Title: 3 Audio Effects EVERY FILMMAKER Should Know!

The three essential audio techniques that you should know to help you take your visual storytelling to the next level. What's up everybody my name is Camilla for the Clean21 Media coming through with another video. You've caught me in a setup where I'm filming a video for our website so that's why I've over produced this one. So I make videos about filmmaking and how to improve your visual storytelling so that's something that you're into consider subscribing. So you all know that audio is a significant aspect of filmmaking and sometimes way more important than the actual video quality itself. And the following three techniques will help you use audio as another layer to help you tell your story. Today we're using Premiere Pro but this can be used on any software as the principles are exactly the same. So number one is the low-pass filter or the muffled effect. Now this sound has many more uses than making it sound like you're underwater. the thinking behind this is that the effect basically only allows the lower frequencies of each sound to be heard. Here's a couple examples of using this effect.
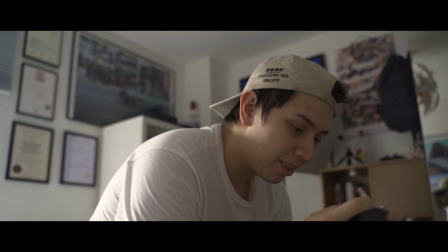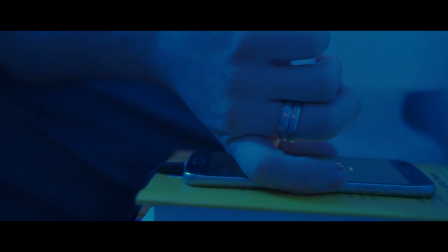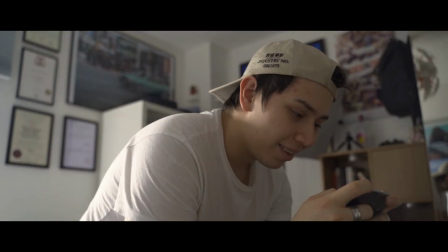(1:17)
So as you can see it sounds like the alarm is in another room because I isolated only the low frequency of that sound.
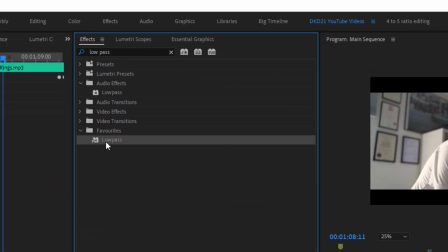(1:23)
But to do this effect in Premiere Pro you simply search low pass and you drag this into your audio and then you tweak your dial so that you only really
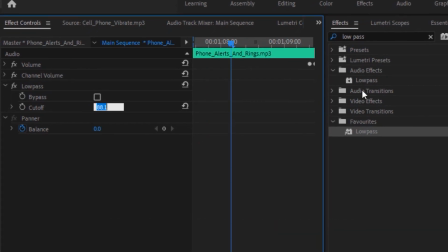(1:29)
hear the low frequency sounds i cut mine down to 600 and i found that that was fine for me now you could use
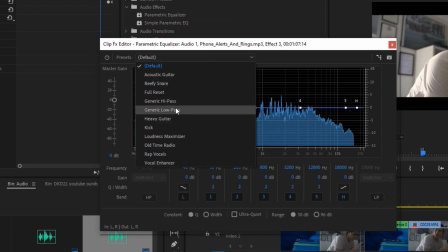(1:36)
the parametric equalizer and from here you just select a preset generic low pass and then you adjust this depending on how it sounds
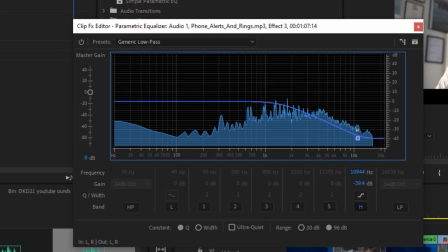(1:45)
but i'm very lazy so i just use the low pass effect already in premiere pro but with this you can very easily visualize the frequencies you can see here this
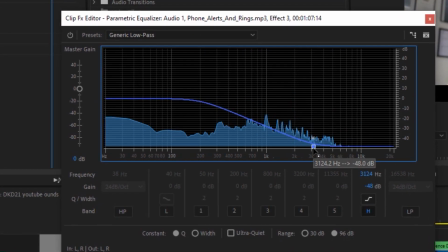(1:53)
is zero hertz all the way up to around 20 000 hertz you really only want to hear the low frequencies of this sound hence the low pass another way to try this is to make it seem like somebody is in deep thought okay
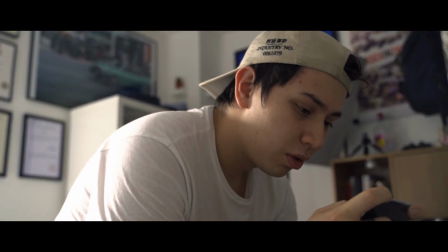(2:12)
yeah yeah yeah i find that this makes it seem like you're really in someone's head whilst they're kind of daydreaming
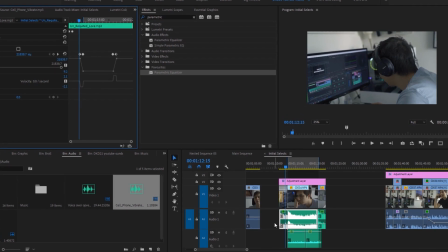(2:21)
you know not really focused and just thinking about something so here we're doing the same thing as before but this time with our soundtrack and we're actually using keyframes with our low pass
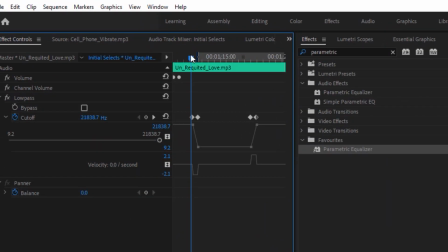(2:30)
filter it starts off over 21 000 hertz and it goes down to around 212 hertz and that's kind of grabbing the bassy sounds of the soundtrack so much power with just one type of effect which is sick on to our next technique and this is literally the inverse the high pass slash telephone effect so this technique is commonly used for telephone calls so just this one hi it's
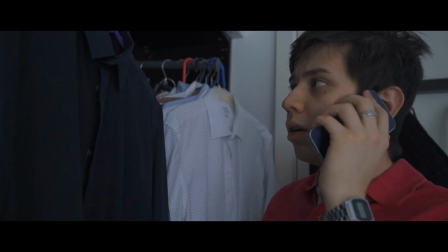(2:53)
me again listen it's been 234 days Since we sent that invoice,
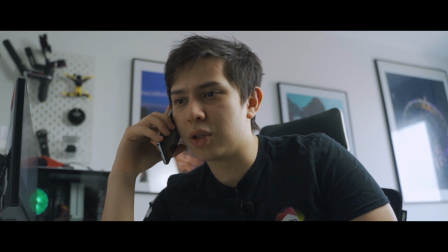(2:58)
I just wanted to know if you had an update on the payment.
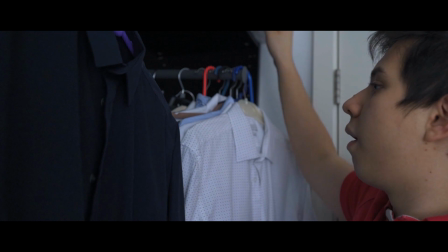(3:01) I mean, I think our relationship was really good and I know you're hired to keep that.
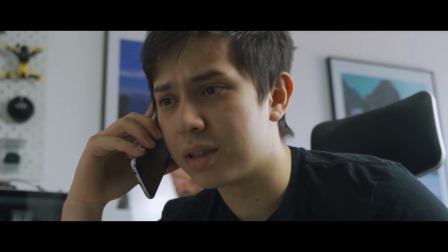(3:08) And also, perhaps pay me for the work that we did. Because, you know, that's what good relationships do.
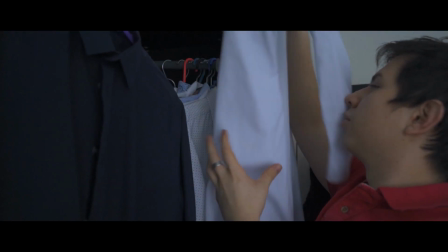(3:14) Hello? Are you still there? Hello? Are you still there? Hello?
Basically, in the effect, we only allow the high frequencies of the sound to be heard.